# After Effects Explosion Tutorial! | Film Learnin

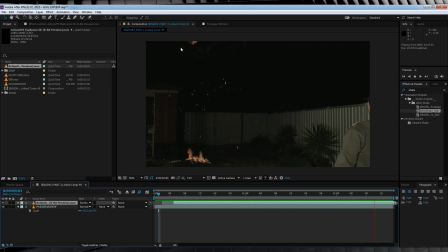Nice. So now, we want to follow that fireball up a little bit. So as you may have guessed, our next step is to do just that. So let's select our footage layer, hit P, and then we'll head to the point just before our fireball is about to leave the frame.
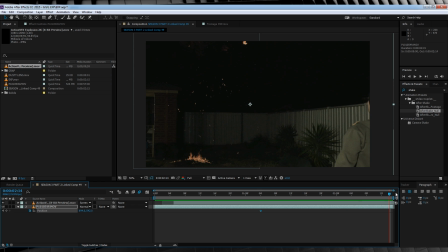Let's then hit the stopwatch, head to the end of the comp, and let's bring that position up until we can almost see the edge of our footage. Next, let's head back to the start of the comp and parent our explosion to the footage layer. Now if we check out a preview, you can see it's stuck on our footage and moving smoothly. Our next step is to add that camera shake.
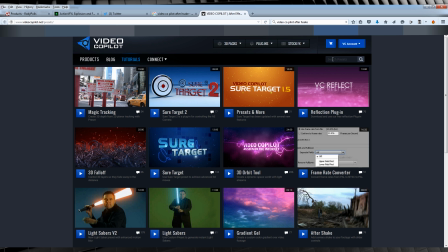For this, I recommend heading over to Video Copilot and grabbing their preset called Aftershake. The link is in the description, of course.
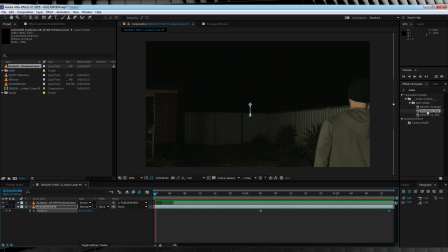But instead of using the recommended preset Aftershake footage, I'm going to use Aftershake Null. even though I have no null, which really doesn't matter as the footage preset has FX motion tile and the null one doesn't. And I personally hate motion tiling footage as it looks kind of tacky because you can totally see those seams.
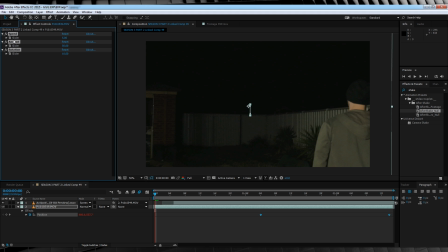So let's drop that sucker on our footage, like I already did, and let's make sure all three sliders are zeroed out. We'll then head to the first frame of the explosion, this little one right here, and let's hit all of those slider stopwatches.
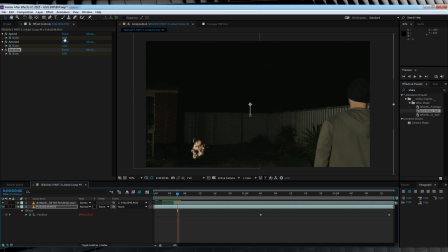We'll then move forward one frame, and then we'll crank the first slider up to 10, the second slider to 50, and our final slider to 10 as well.
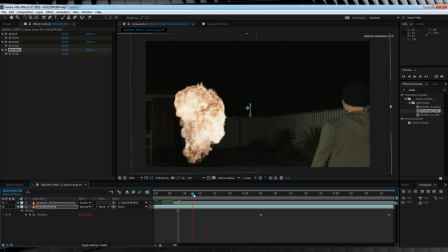Let's follow that up by scrubbing forward 10 frames and then bumping them all back down to zero. Let's turn on motion blur for the comp and our footage layers and see the result. Nice, huh?
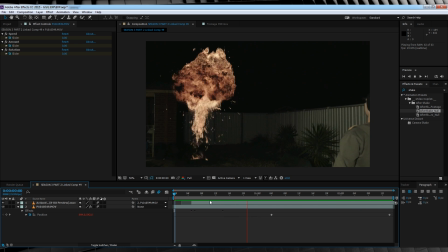Well, apart from the fact that our explosion isn't looking very bright or like it's in the scene at all.
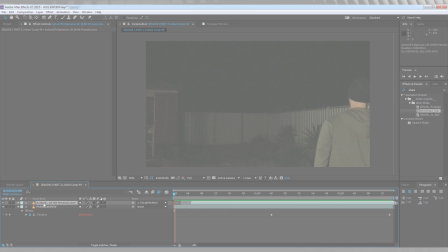Time to change that right now. We'll start by duplicating our explosion and changing the transfer mode from screen to add.
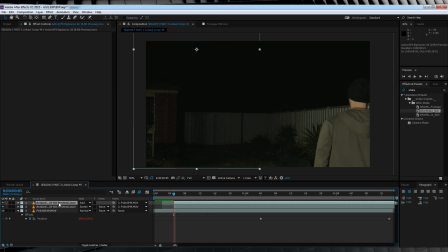Now it's time to play around. We'll start by heading up to effect, stylize and adding a glow. We'll then hit the stopwatch on threshold, set the radius to 500 and hit the stopwatch on that too.
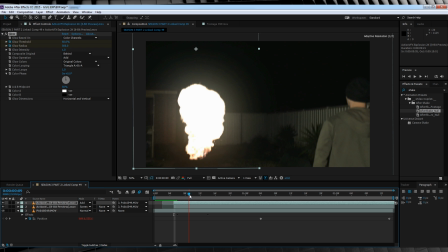We'll then skip ahead 4 frames, set the threshold to 78 and the radius to 440.
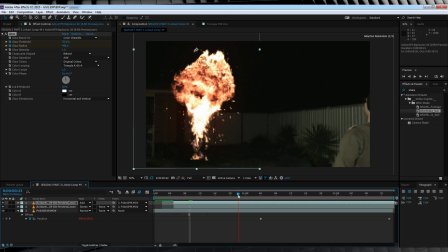We'll then skip ahead roughly 15 more frames, or when the fireball is just starting to leave the frame,
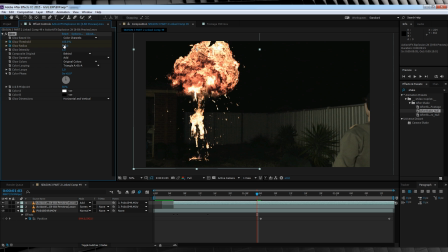head back up, set the threshold to 100 and the radius to 319.
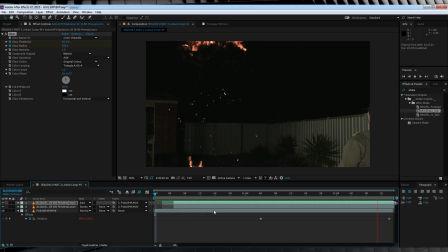By doing this, we'll have an initial big blowout of light, and then as the fireball leaves the frame, it'll start to die down, as you can see.
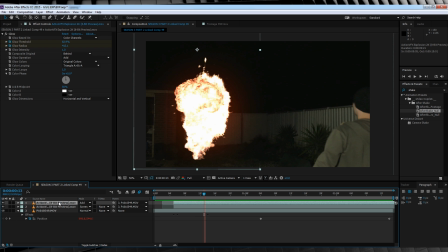But guys, we ain't done yet. Let's now head up to Effect, Blur and Sharpen, and add ourselves a Fast Blur. We'll then crank that up to around 25. This'll simply make our glow a little glowier, as it takes a lot of the harshness away. Our almost last step with the fireball is to head up to Effect, Color Correction, and add a Hue and Saturation.
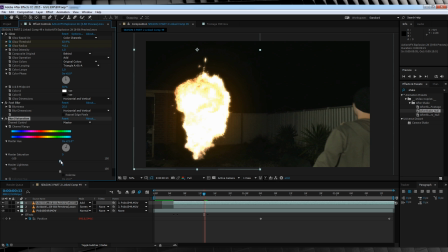And I'm just gonna change the hue to 21 to give it a bit more of a yellow feeling. I'll then bump the saturation down to minus 25 and the lightness to minus 15. This is merely just a bit of color correcting for my scene, guys. Feel free to have a play with these settings and make them work for your shot too. Now our last step is to hit T to bring up opacity, hit the stopwatch,
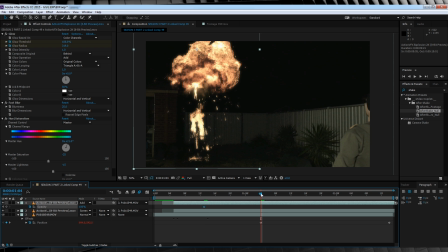scrub forward until our explosion is starting to go off screen and bring it down to 66.
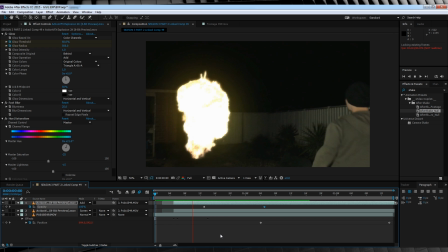That way, our overlay effects soften a little as the fireball leaves the frame, selling the illusion that the hottest part of the flame is over.
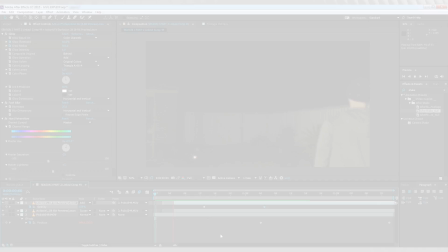Okay, and next step, adding a little environmental lighting, guys. As our explosion is a huge fireball, it should light up this shot, right?
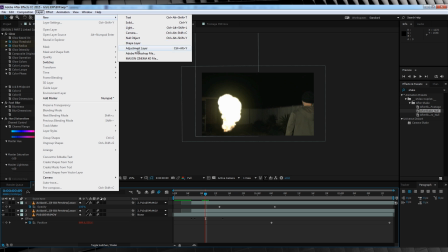So let's do that. Let's head up and grab ourselves a new adjustment layer.
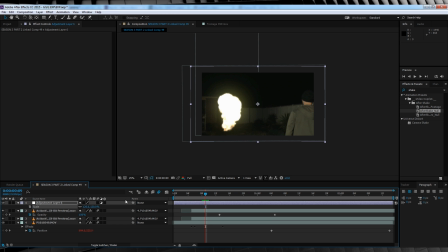Now we'll scale this up to 120% because we're going to parent to our footage layer and we don't want it to get cut off at any point. I'll then grab the pen tool and draw a rough mask along the garage here, down the gate, down the fence, and then I'll bypass myself, and then out of the shot and back around to meet up with our first point.
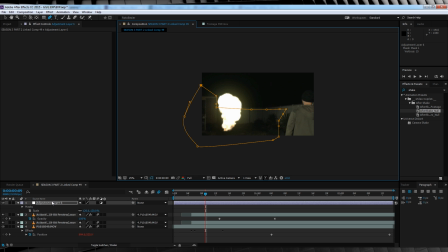Basically, you're masking everything that should be affected by the light. Let's then hit F, feather that mask out around 150 pixels, and we'll then parent it to our footage and turn on motion blur.
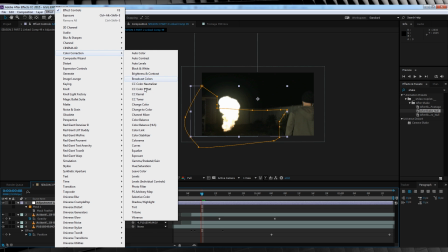Time to add some stuff. Let's head to Effect, Color Correction, and add Exposure.
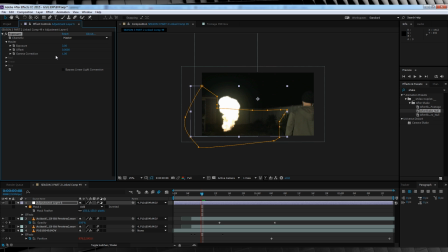All we're gonna do here is bump this up to 3.
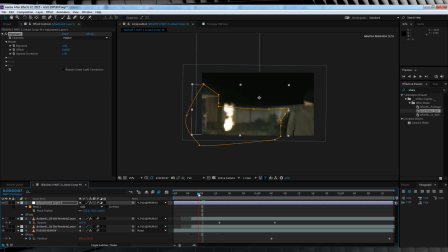We'll then find a point on the timeline where we see that first big burst of light, right here, and let's trim that layer to begin here. Let's then hit T, hit the stopwatch on opacity, head to the end of the comp, and bring it down to 35%.
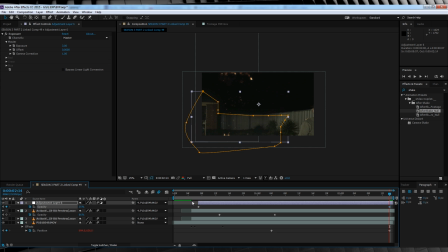If we check out a preview, you can see the shot is now reacting to the big ball of fire in the scene.
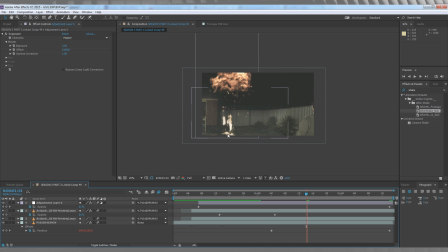Next, we've got to deal with the ground around the fire. Now, the ground around the blast is a little easier now that we've set up that adjustment layer.
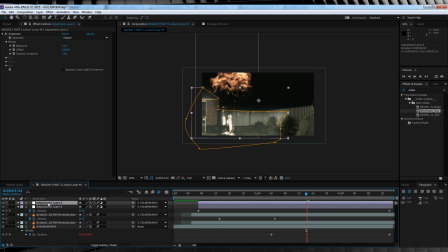We'll duplicate the adjustment layer, drag it down so it sits on top of our footage, turn it off so it can work, we'll then collapse the mask menu down, delete that big old mask,
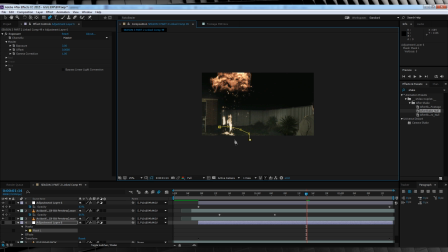grab the pen tool and draw a nice new mask around the fire, like so. We'll then hit F and feather that out around 150 pixels as well.
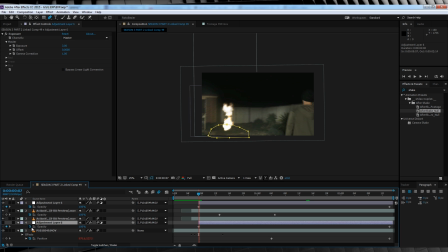Lastly, let's hit T and hit the stopwatch to cancel out our previous opacity animation, as the fire doesn't really fade out and we want our ground to remain illuminated. Alright, the last steps are truly just a cherry on top, guys. So if you want to do it, fine. If not, it's all good. If you check the download, you'll find a movie file called Dusty Lens.
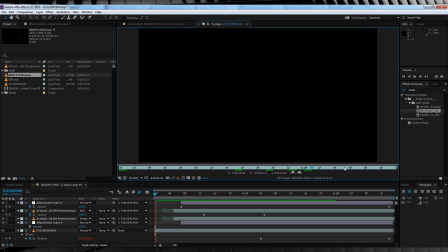Now all this is a dirty lens picture I found and I masked out a few sections and animated the opacity for just a few frames.
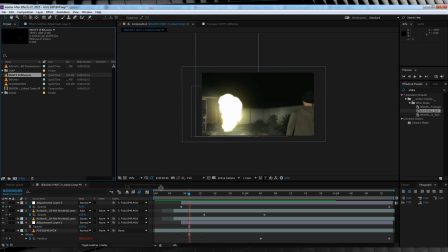You can just drag and drop this into the comp, change the transfer mode to screen, and just have it start wherever your blast begins. It's not a huge deal, but it just adds a little bit of depth to your shot. The last thing is just a little color pop.
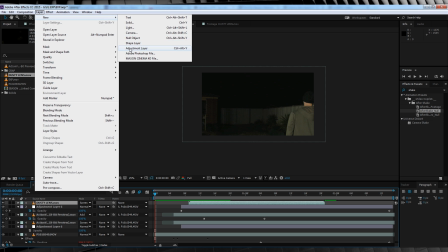Let's head up, grab an adjustment layer, trim it to the same point as the other adjustment layers, like so.
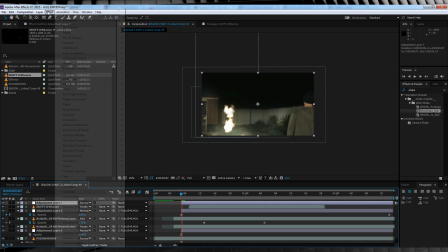We'll then head up to Effect, Color Correction, and add a Photo Filter.
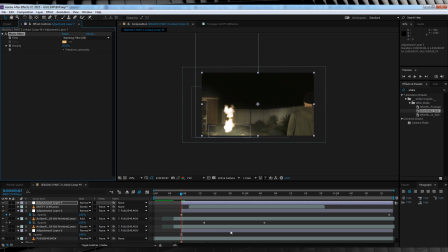On its default setting, this just adds a slight warm filter to your shot. much like a flame might. And if we check out a preview, that, my friends, is making a sweet explosion. Oh, and before you ask, the sounds for the explosion were from the Rode Polish Shootout audio pack.
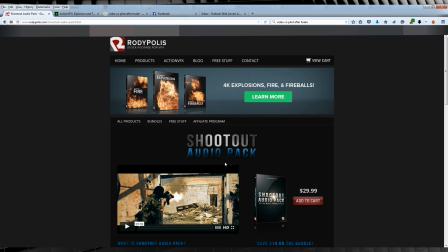Head over there and check them out for yourself.
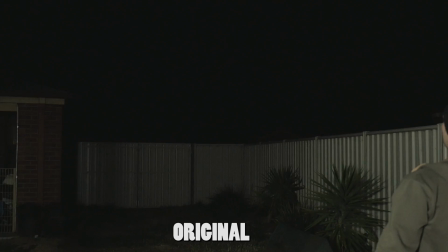So that's adding an explosion to your scene, gang. As you can see with this new explosion pack, it's really not that hard to composite a realistic explosion into your shots. Since it's not cut off or overblown, you can really dial it down and get it to work for your particular shot. Now guys, we only have a few days left until the Kickstarter ends, so you don't have much longer to take advantage of that 50% discount. Oh, and don't forget, you only have 23 days left to submit your entry into the 10K short film competition. But that, of course, is my time, gang. If you enjoyed this video, please like and share it. If you're new here, seductively bend over that subscribe button. And to keep up to date with all things Learnin, here's the Facebook and Twitter.
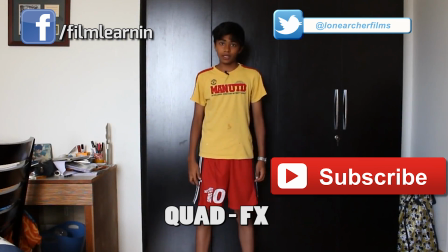Hey guys, my name is Rohan, and until next week, keep learning.